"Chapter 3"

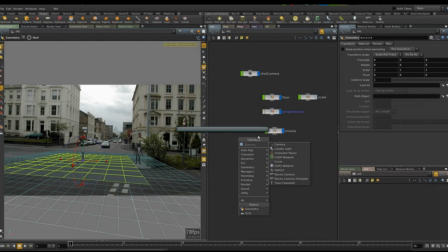731s
So let's create a curve. Let's just add some points here.
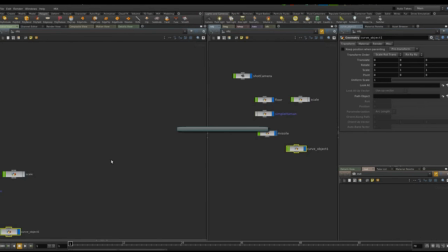743s
Those points are really weird. Let's go to the front view.
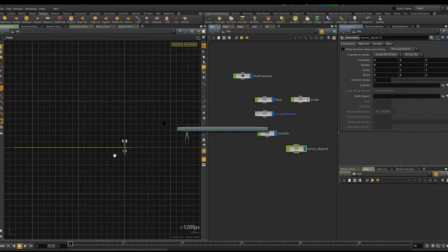751s
There we go. Alright, so I need 1 point here in the center. The other one's kind of like this. Let's go to the camera, and now that is what I got.
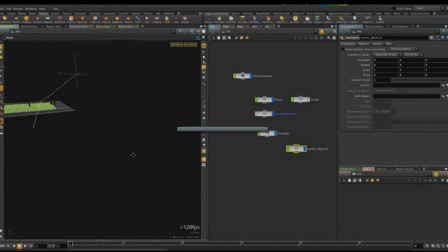770s
Now I'm gonna tweak it. I have 1 point that is pretty weirdo, so let's just tweak that guy. Look from the top, just move it to the center.
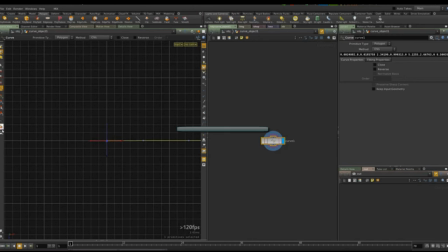788s
And there you can actually use point snapping to snap those things to the point, to the that's not point snap, that grid snapping. Snap it to the grid. And let's go to the side view, or the front view in this case.
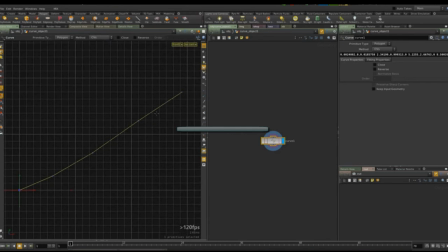805s
And I'm gonna not make this totally linear. I'm gonna give it a little bit of curve at the end. I'm gonna change this to a nerves curve also. This is gonna be kind of linear and kind of make it rise a little bit.
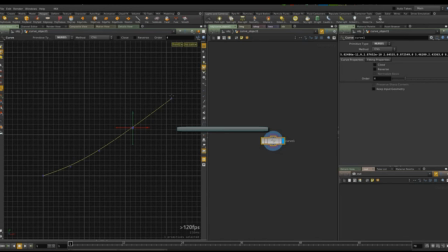825s
My reasoning for this is just that maybe as it comes to the ground, it kind of finds a little bit of resistance, just a little bit. So it's kind of just comes like this and
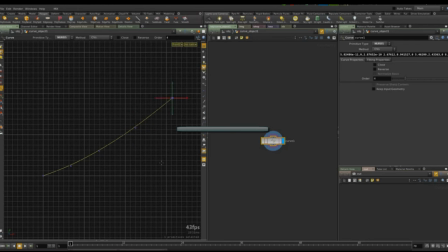841s
lifts off a little bit because of the air and stuff. It might lift a little bit, so I like that instead of just making it super straight. Instead of just coming like this, just have a little bit of a curve there.
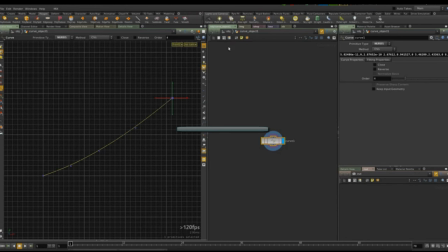858s
So you can see it's not much, but it's a difference, a little bit of a detail there. And I'm also not gonna have it like be totally straight in this direction. I'm gonna have it like a little bit more on this side, coming from here.
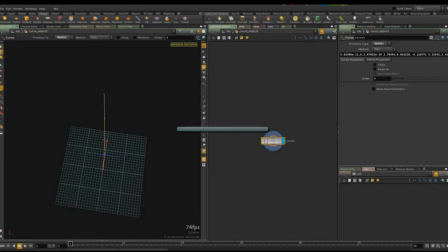877s
Like it's, if we go back to the, just make these points, move these points a little bit. If we go to the top view, you can see I'm moving them to this side.
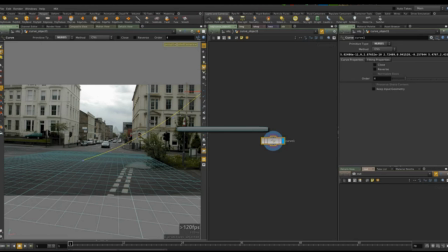892s
And my reasoning there is that maybe somebody on one of these buildings actually shot this from the top or something, or it's coming from this side of the plane, or plane you was just flying above here and hit it, but
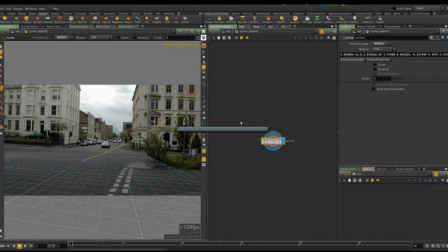912s
just get it off axis a little bit so it's not like super uh, linear or stuff. So just to animate this guy, I'm gonna put use this curve as the pad object here.
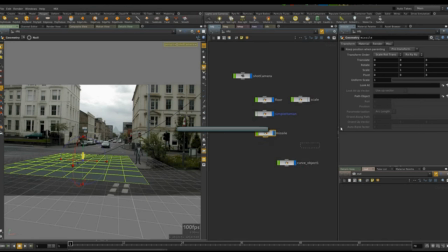928s
You can just drag it here by having this selected and dragging this there, or just click here and select it. Alright, so you can see if I move this position, now it's gonna animate along the pad, but if you see if I move it, it keeps repeating.
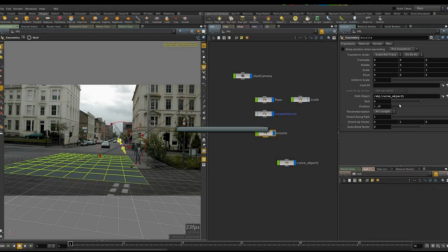946s
So just from 0 to 1 is the distance, and since we did the curve this way, 0 is actually here and 1 is here, so it's okay. You can reverse the curve or just animate this as you need.
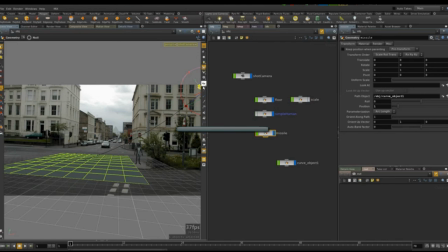961s
In this case, let's put this at 1. You can see it's not as far as I might want, so let me just go
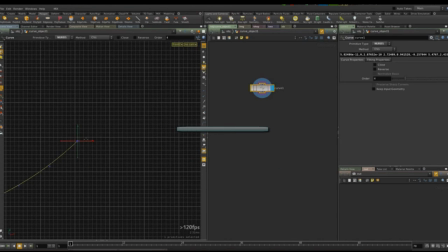971s
to the curve again and get it a little bit more off frame. Just stretch this a little bit more.